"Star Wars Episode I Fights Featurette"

Episode 1 takes place about 30 some odd years before Episode 4, which was the original film.
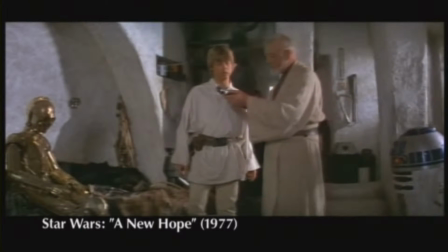(0:05) What is it? Your father's lightsaber. This is the weapon of a Jedi Knight.
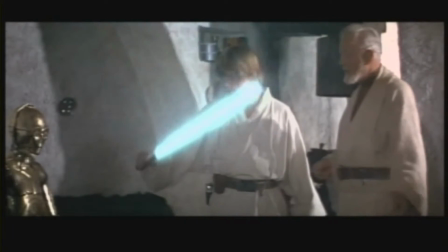(0:12) Not as clumsy or random as a blaster. An elegant weapon, but a more civilized age.
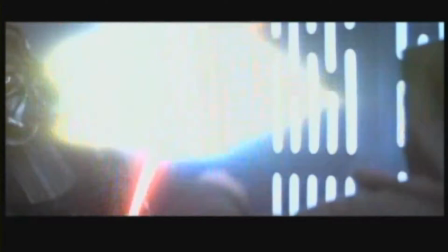(0:21)
I was looking for a kind of sword fighting that was reminiscent of what was in the movies that we'd already done. but a more energized version of it,
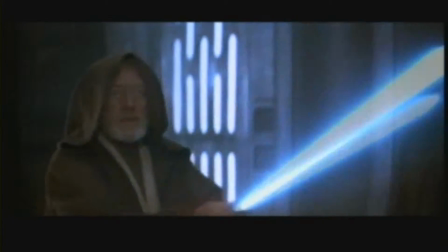(0:29)
because we'd actually never seen real Jedis at work. We'd only seen crippled half-droid, half-men, and young boys that had learned from these old people. So to see a Jedi in his prime fighting in the prime of the Jedi, I wanted it to be a much more energetic and faster version of what we've been doing.
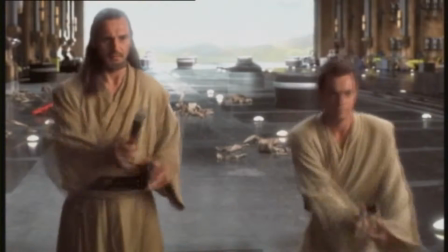(0:47)
So I think he wanted something special. I think he wanted the audience to understand where these Jedis came from, what their powers were, and how sophisticated they were in the art of battle.
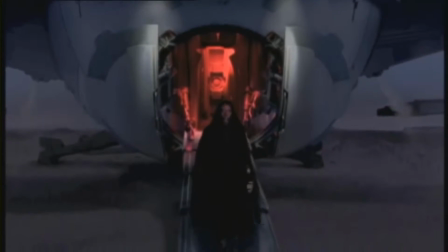(0:57)
The Sith Knights were started by a fallen Jedi Knight who was tempted by the dark side.
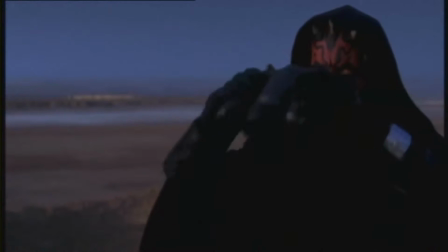(1:04)
The secret was that they were patient and they trained and studied, but they didn't make their presence known to anybody until we get to episode one here, where they finally make their move to try to take over the universe.
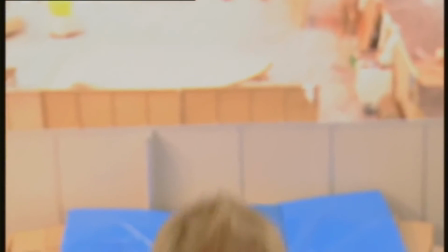(1:22)
with this film the fighting had to be very strong what I had in mind after watching the first Star Wars films was that was that you would see that they had studied every single style swordplay you know from epi
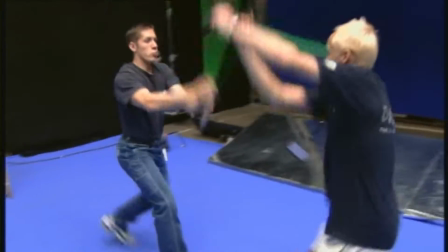(1:41)
to kendo that's what we've gone for I
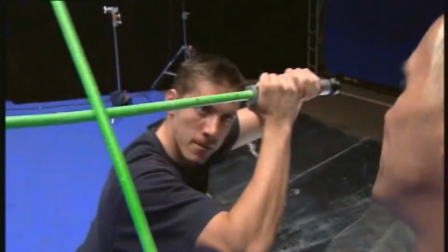(1:46)
like that there that's strong in there isn't it You know, kendo movies.
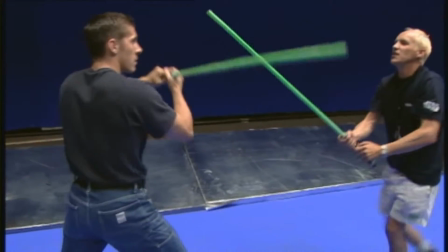(1:53)
Since they had chosen such a short-range weapon, they would have to be so good if they were up against ray guns and lasers.
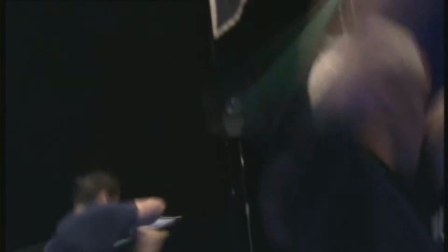(2:01)
I think it just needed to be much more gritty than it was, you know, much more scary than it was.
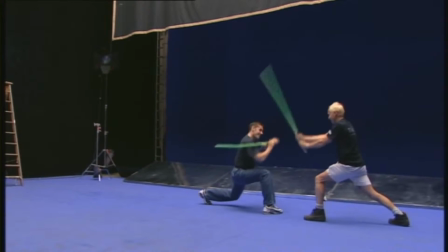(2:07)
Much faster and much stronger. They have to be constantly in check.
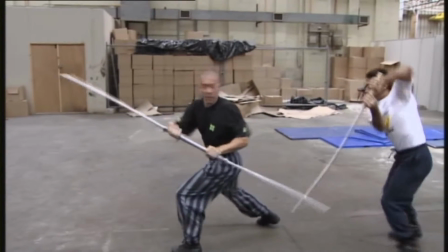(2:18)
There's no room for error in any of the fights.
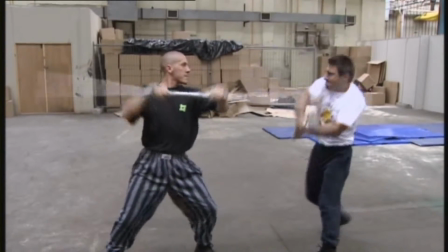(2:20)
You won't see it because they're so fast, but if you slowed them down and freeze-framed them, they can only parry there or they can only attack there.
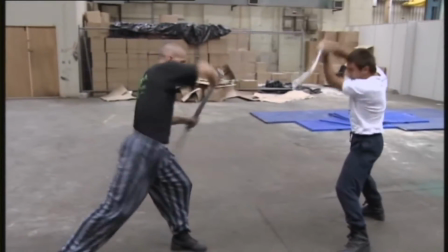(2:28)
The moves are so natural or so correct. It's the only place they can be.
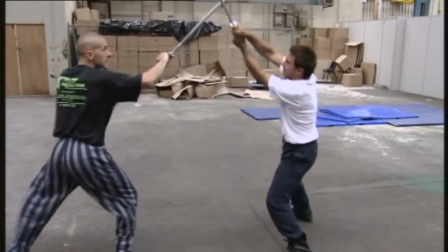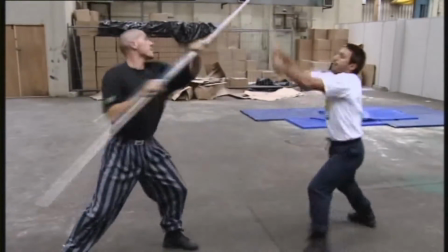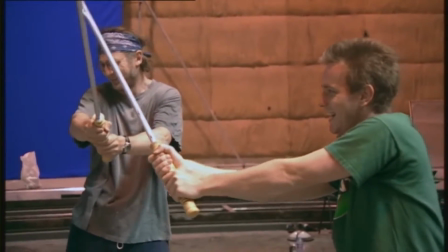The first time we were rehearsing these fights, of course, we started making the sound effects of the lightsabers. We kind of looked at each other and I thought, OK, we have to stop that.
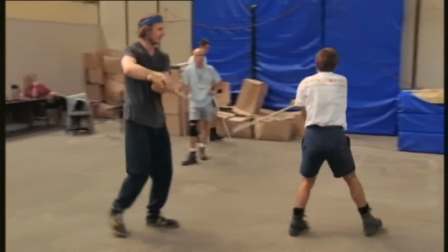(3:05)
It's interesting, I mean I've done maybe four or five films where I've had to do quite serious sword fighting. So I have a kind of a grounding in it. Normally with like sabres you have to kind of hack, you know, and put weight behind it. But with these things it's very, very gentle, kind of smooth and fluid.
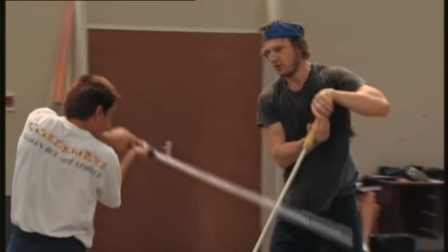(3:25)
Fast movements, but very kind of gentle at the same time. and when they use their lightsabers, they're extensions of themselves, you know? I love having my lightsaber. It's the most exciting thing I've ever known. To have my own lightsaber is cool. There's not many people can say that they have one.
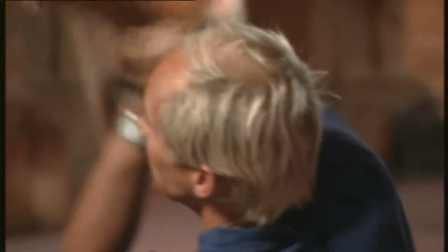(3:43)
I mean, you're almost straight out of that. Once that's coming, you're almost spinning and chopping, because he just steps in.
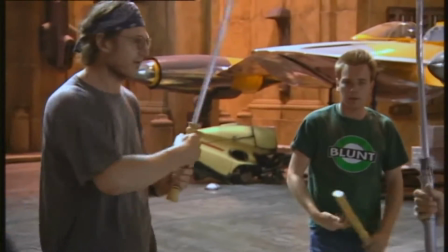(3:50)
Right, so what is that again from there? Yeah, just that from the...
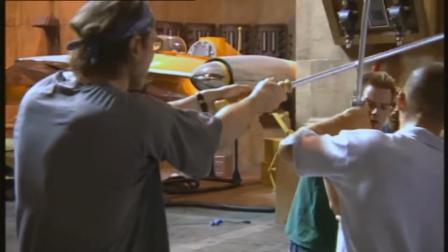(3:53)
We were blessed with both you and Liam. and I think they understood that it had been written almost as dialogue and so it was they could relate to
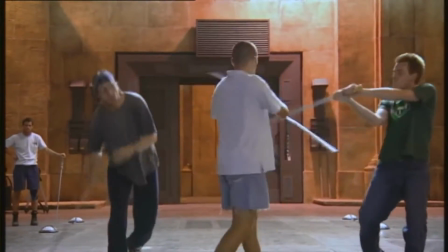(4:03)
it very easily and it's got such a particular style of its own written the lightsaber fights so I don't know I'm it just all came together I love it I've really enjoyed it
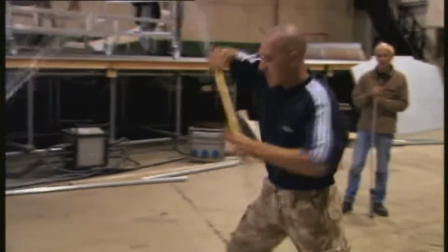(4:19)
Ewan picks it up in a flash and now it's it's I think
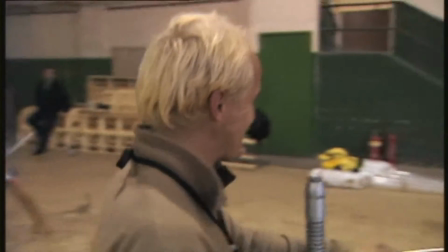(4:24)
faster than any of us So this is a Ewan McGregor lightsaber.
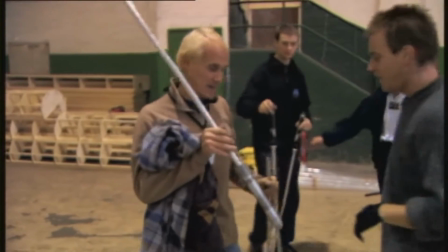(4:29)
We have to go through one fight. We're gonna have to get stronger ones made.
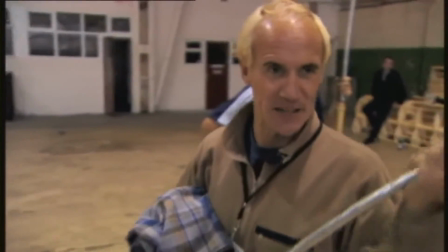(4:34)
They don't make lightsabers like they used to.
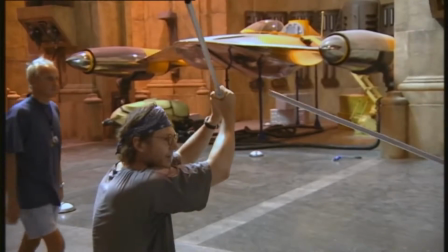(4:39)
Liam has a beautiful style and powerful. Yeah, that's it. That's amazing.
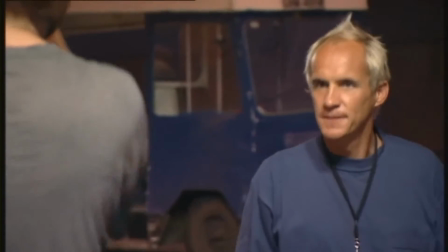(4:44)
He's fantastic at it. I said I wanted a faster version of what the other movies were. More energetic version. And that's basically what he gave me. and I think the key to it was that we had a good villain who was a great fighter. I always wanted to fly when I was a kid.
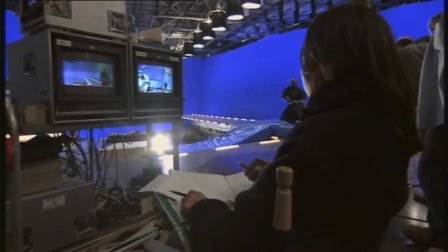(5:03)
I wanted to be like the guys in the movies. That's how I started my martial arts.
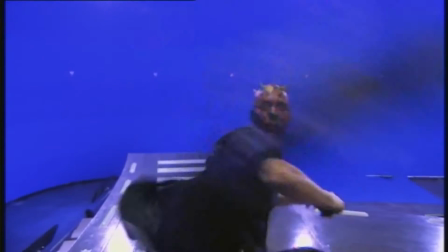(5:07)
I found Darth Maul, and he's being played by a guy called Ray Park,
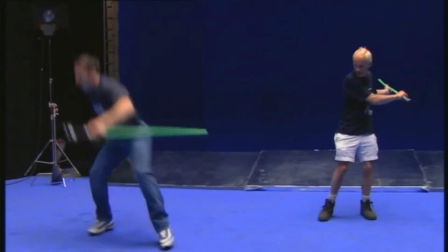(5:12)
and he's very good in kendo and martial arts, and he's a brilliant gymnast.
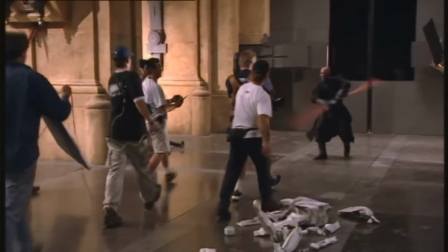(5:20)
I mean, you know, he's better than I am. We actually cast a villain who was a sword fighter. You know, when you have one of the characters who actually knows what he's doing and is really an expert at it, it definitely ups the ante for all the other actors to do their thing as well as they can.
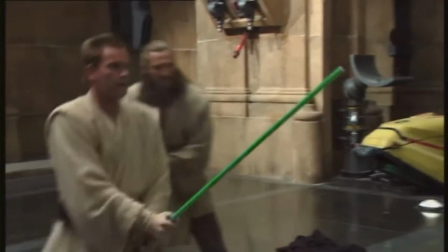(5:35)
And I think it makes a big difference on the screen. We could see immediately he had the look, he had all the physical skill.
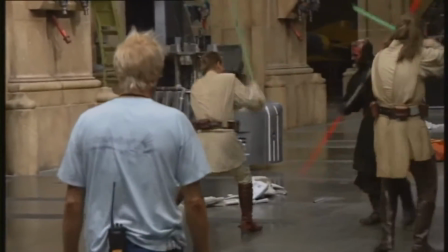(5:43)
He was incredibly disciplined. And the amount of work that this guy did was phenomenal. I mean, he put everything. He spent, you know, 20 hours at the studio every day. The hatred that comes out of his eyes. there's no question that he is the serious bad guy.
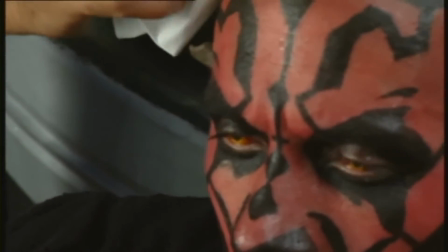(5:57)
The makeup, which was beautifully done, instantly shows you someone who is a real menace. The look of Darth Maul, the Sith Lord, I think is cool. I think the makeup and the horns and the lenses and the teeth, it just can't help being naughty, you know?
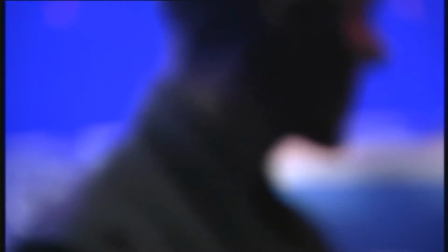(6:13)
It just helps being that character. I think we all have a bit of a dark side in us, and so I just try and bring that out myself when I play the character.
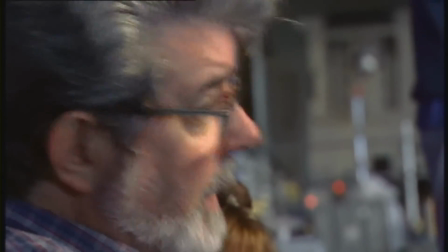(6:23)
No, he's got to kick him and then jump up. Because in the next cut, he's landing. He jumps way up.
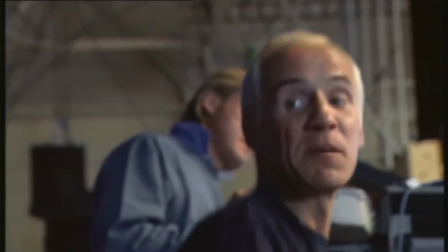(6:30)
Okay, so then he could kick him and then jump. Jump, yeah. Kick him and then jump.
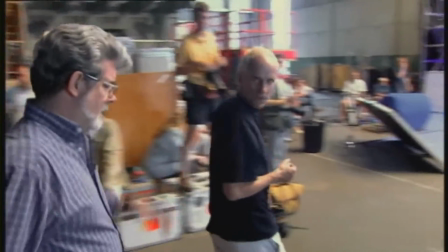(6:35)
It would be not a very exciting sequence. I think it was all just done with doubles. I want to try something else.
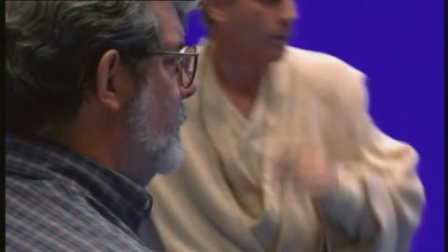(6:42)
Because most of the emotion of the fight is on people's faces. Do it slow. You go like that.
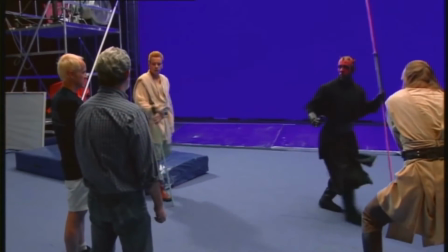(6:48)
Now you've got to kick him. If you did it with some people, they'd all be little tiny things in the frame.
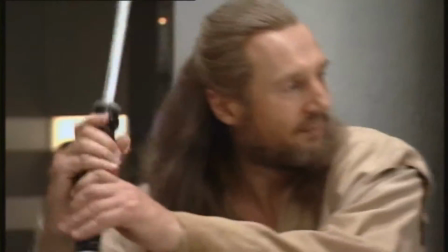(6:55)
You'd never get close to the emotion that you get when you actually see the actors
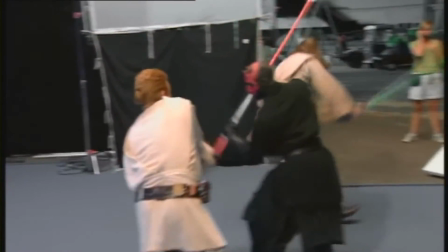(7:00)
playing the part and see the actors struggling in the fight sequences.
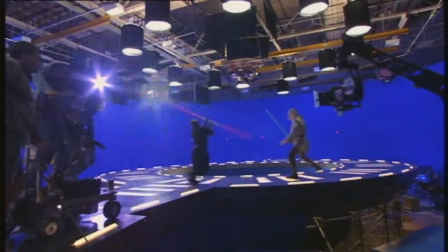With three months of really hard work,
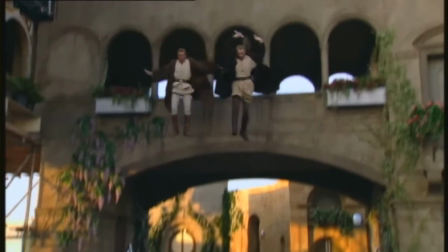(7:12)
they came up with a wonderful set of choreographic fights that were really remarkable and fantastic.
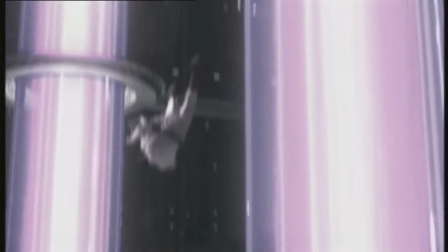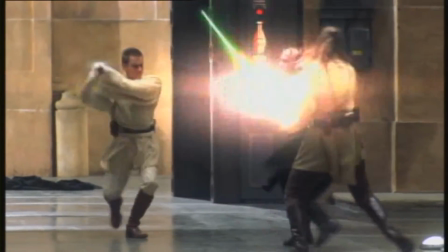(7:25)
They've got to be down there doing it. You've got to get the sense of peril or threat. You know, we want them to win. They're our heroes, and so we need to be there with them.